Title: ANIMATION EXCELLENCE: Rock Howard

The late 90s were something of a renaissance for fighting games, especially in the art department.
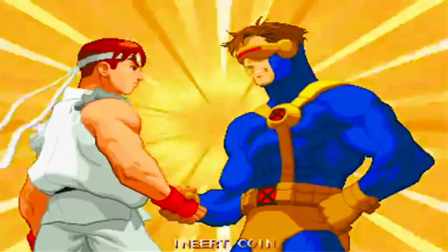(0:08)
It was around this time that art in fighting games really started coming to form,
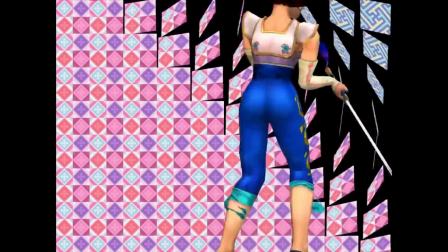(0:13)
where graphics had advanced to a point where 3D games were finally coming together in terms of style and animation,
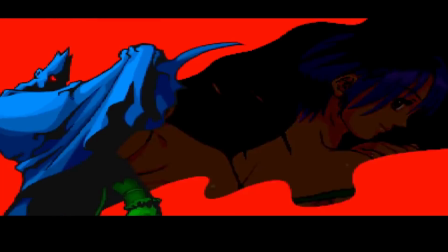(0:18)
and 2D artists could express some truly masterful animation technique with their sprite work.
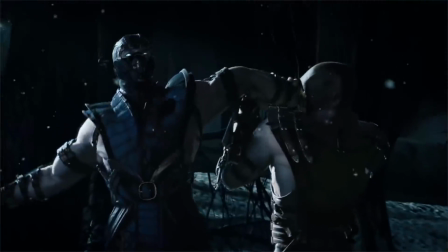(0:24)
Nowadays, in the age of motion capture and dynamics engines, it's difficult for many modern devs to recapture the magic of classic fighting game animation, so today, we're going to look at a character who actually survived the transition to modern day.
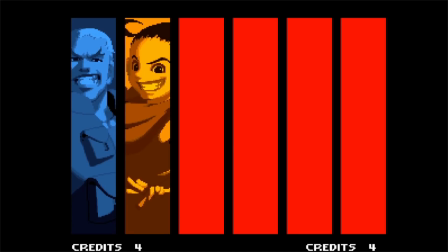(0:37)
Rock Howard. Rock Howard is the protagonist to 1999's Garou: Mark of the Wolves.
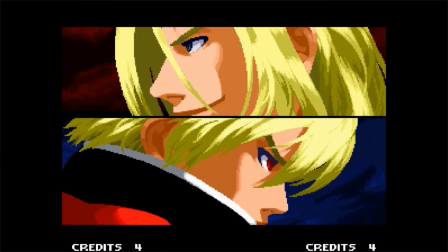(0:44)
Garou is a game I would consider to be very close to perfection.
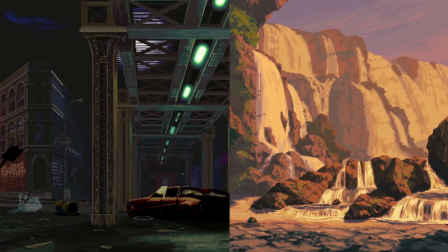(0:48)
Beautiful 2D sprite work, gorgeous pixeled backgrounds, a great cast of characters,
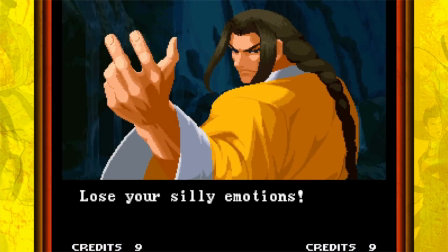(0:53)
simple but refined gameplay, and a hilariously bad translation worthy of an SNK classic masterpiece.
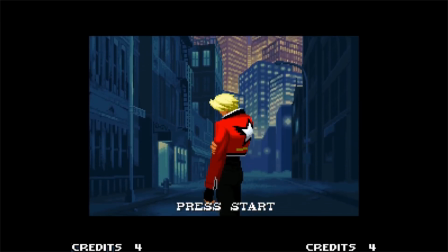(1:00)
As the final entry in the Fatal Fury series, the game puts the spotlight on Rock Howard,
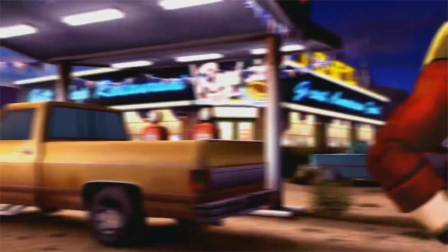(1:06)
the son of series villain Geese Howard, who was then adopted by Fatal Fury's longtime hero, Terry Bogard.
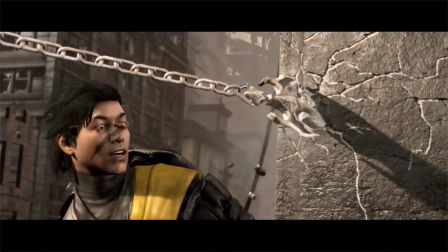(1:13)
There's some considerable risk when it comes to creating a second generation of established heroes.
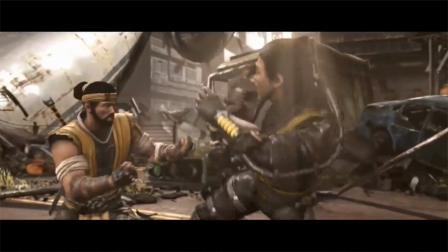(1:18)
A successor character is already judged by existing in the shadow of an already beloved longtime series favorite,
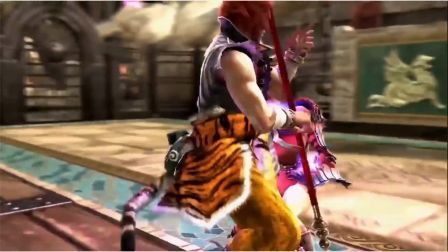(1:25)
so the tendency is either to retread familiar ground, or to deviate so far from the source that fans of the original are not impressed.
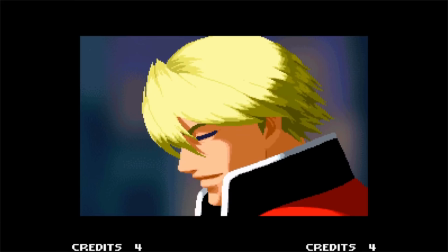(1:32)
However, I feel that Rock succeeds in carving his own identity.
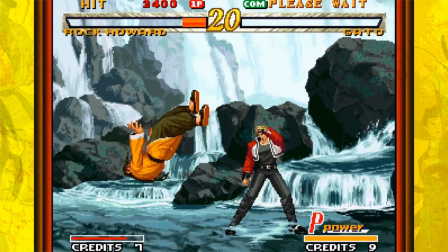(1:36)
Instead of being overshadowed by his dual lineage, Rock combines what he inherited from both Geese and Terry and makes it into something his own.
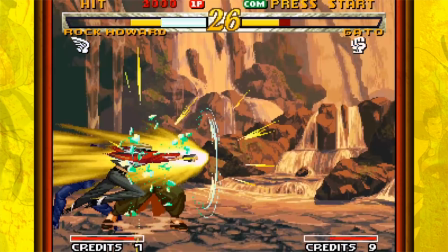(1:44)
His animations and expressions also show that he's grown into his own man.
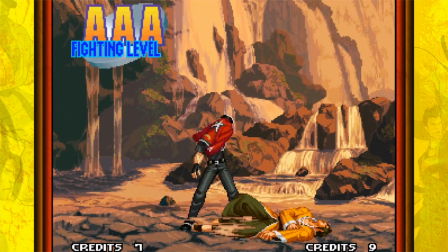(1:48)
He's not just Geese Jr. or Terry Jr., he has his own outlooks, troubles, and motivations that separate him from the legacy of his two fathers. Before I talk about his animation, it's actually really important that I talk about his costume design because of how it ties everything together.
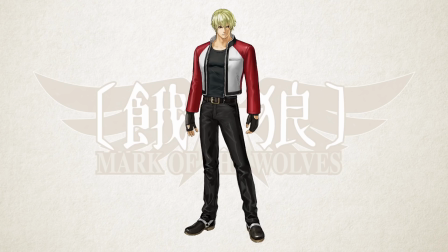(2:03)
Rock's design is a masterclass in functional simplicity. There are only 3 colors to the outfit: red, white, and black.
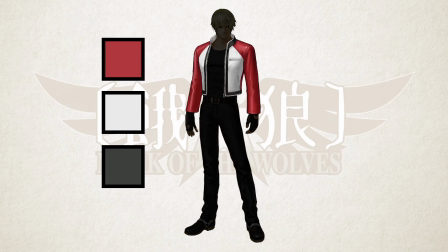(2:12)
The red and white only exist on his jacket, and the rest of the outfit underneath is black on black, except for the white straps on his boots, which neatly highlight his feet whenever he kicks.
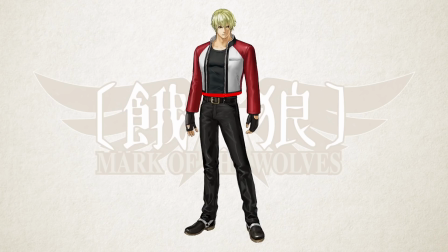(2:22)
The jacket is also cropped right above Rock's waist, so his general silhouette, combined with the color placement, draws your attention to his upper body, where all of his most complex animations are.
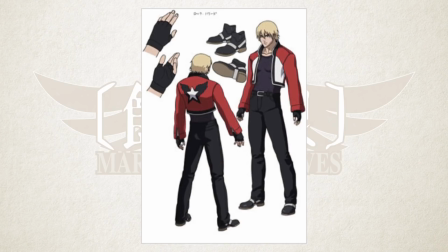(2:33)
He's got a white star on the back of his jacket, just like Papa Terry, but he's adorned it with a wing decal,
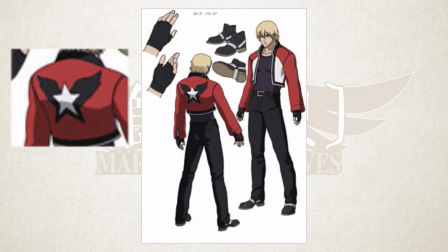(2:38)
since wings are kind of his recurring design motif, as you will see later.
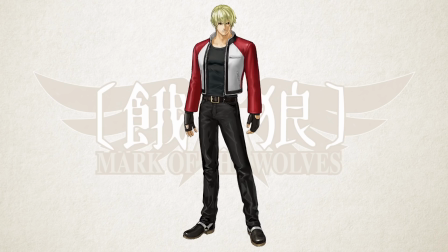(2:42)
The most important and smartly placed element of his design is the white trim on the edge of his jacket.
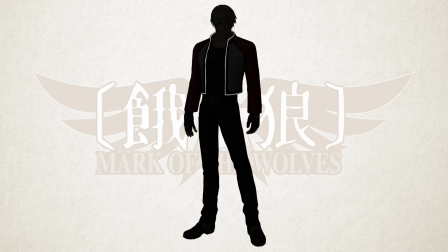(2:48)
Not only does this trim neatly separate his jacket from his black undershirt, but since it also outlines the bottom and inner trim of the jacket, it also smartly highlights the motion of his jacket as it moves around. You might have noticed I'm talking a great deal about Rock's jacket. That's because it's the single most important element of his animation.
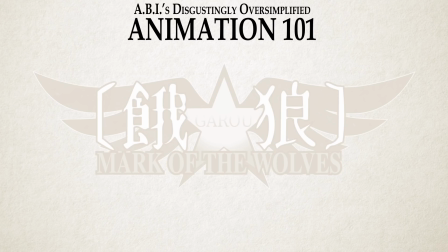(3:08)
One important principle of animation is what's called follow-through animation.
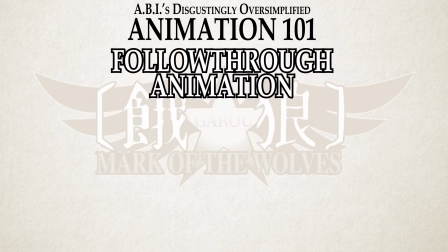(3:12)
There are many elements to follow through, like overlapping action and drag, but for this example I'm going to simplify the definition as extra animation that follows a primary motion.
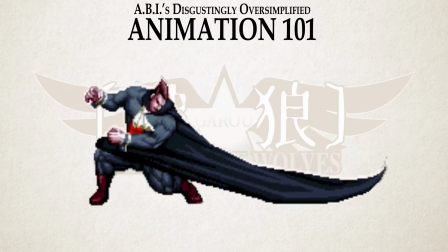(3:23)
This is easy to see on characters with capes, or long scarves, or long hair.
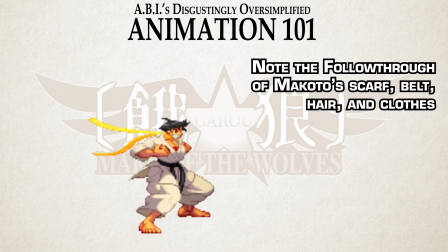(3:28)
It was around this time when fighting games really started to master follow-through motion.
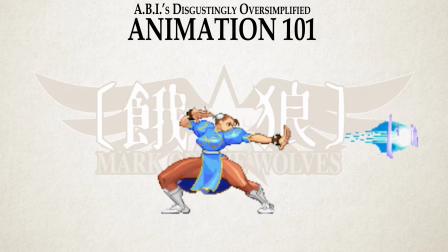(3:33)
Observe how these fireball animations from Third Strike exaggerate the backblast of a projectile leaving the hands.
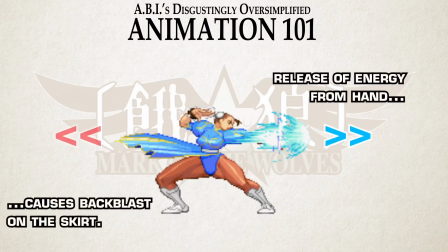(3:39)
It really sells on the powerful release of energy that turns your average Hadouken into an explosion of supernatural force.
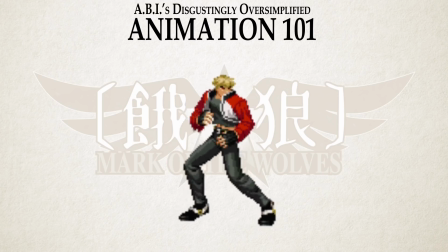(3:47)
This principle is what defines Rock Howard's animation, because the follow-through animation of his jacket is a work of art.
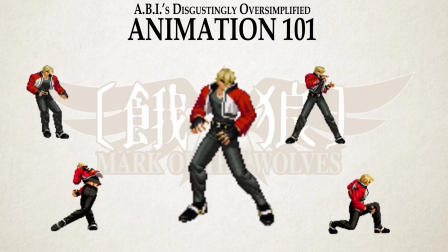(3:55)
Nearly all of Rock's animations, from his idle stance to his normals, emphasize the movement of his jacket.
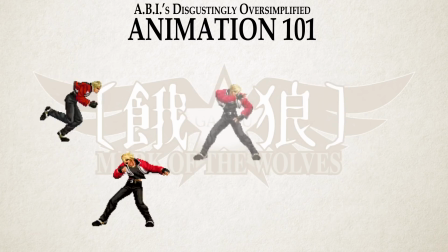(4:02)
The subtle movements of the jacket add a great sense of energy and life,
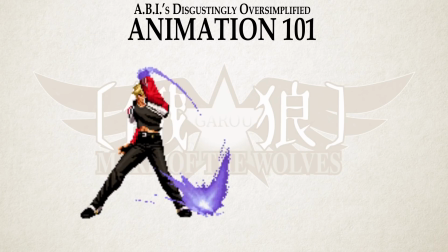(4:06)
and on particularly big animations, the blowback of the jacket really sells the power of Rock's attacks.